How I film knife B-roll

Kaffi and EDC, welcome to the show.
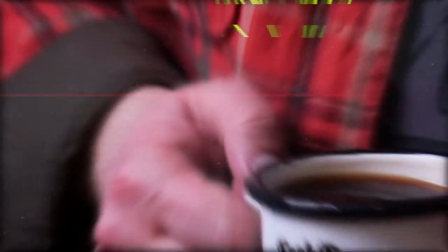Amongst all of the stuff here on this channel, these are two of the core components. And why I figured that let's in a quick fashion on Friday dedicate a few minutes to this. Today I'm gonna explain how I shot the knife b-roll sequences for the video titled This is getting expensive.
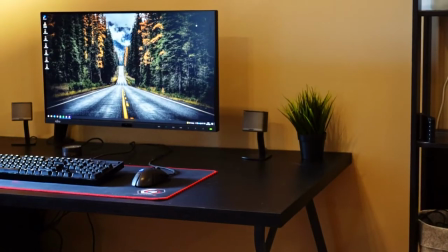To set up the scene here I'm literally at the corner of my desk, cleared some space and placed a tray here, which I then filled up with coffee beans.
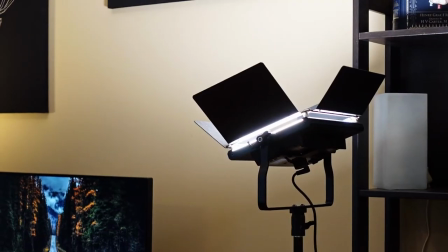The lighting is bounced via the ceiling to create this diffuse ambient light.
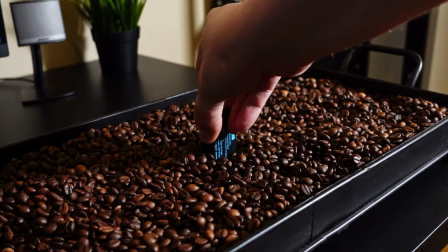Now for my Instagram shot I just placed a battery under the knife to elevate it slightly up from the coffee beans and thus create slight separation between the foreground and background.
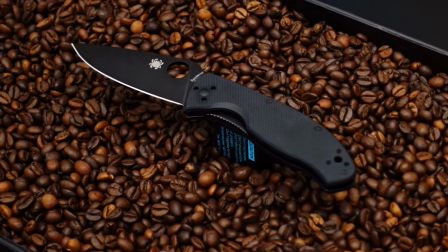Naturally this setup wouldn't work for a video as I wanted several different angles for it, so I had to come up with something different.
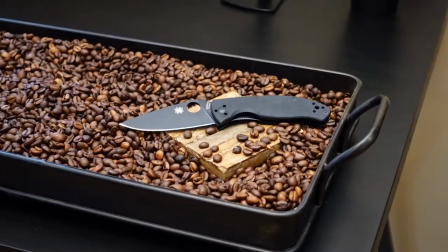I have a wooden coaster that I placed under the knife. But yeah, it still looked like shit. So I added a handkerchief for texture, which already itself made a huge difference.
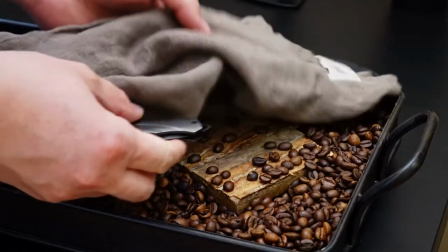And under the rag, I just placed another knife, so that the knife I'm shooting has something to lean against. Technically, that's a cleaning rag for the kitchen, but it suits the EDC style so damn perfectly that I'm using it as a prop for EDC photography.
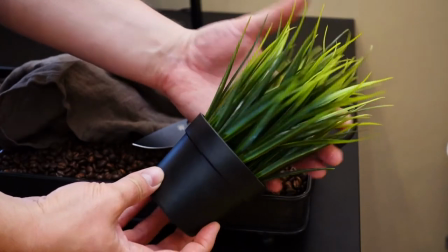And because everything here is pretty much black and brown, thereby I added the plant to give this scene its much needed color contrast.
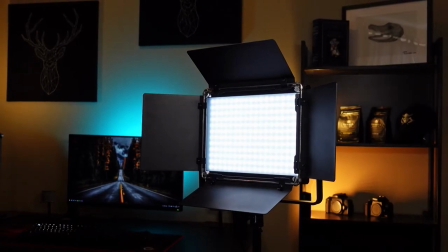For lighting, I'm using the Vivida Max RGB light, which is just awesome for this purpose. As it's RGB, I can adjust the temperature of the white light, or shift to an entirely different color if I wanted to.
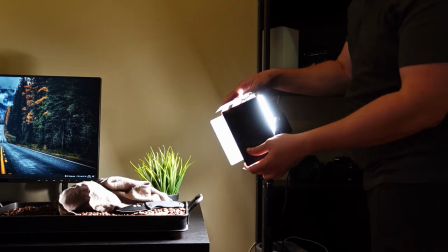I brought the light really up close and personal, which creates some harsh, but cool looking shadows. videos.
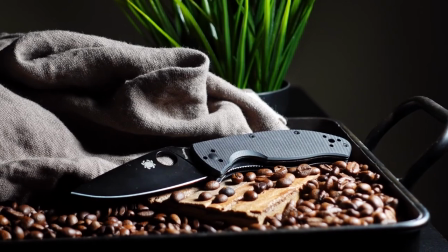And also when shooting the b-roll I'm making sure to not have any kind of clutter or mess in the very background of the scene. The b-roll itself was filmed handheld with the Sony ZV-1 at 100fps and playback at 25, with only some color adjustment and stabilization applied in post. That's all for this Kaffee & EDC Friday, I'll see you next week!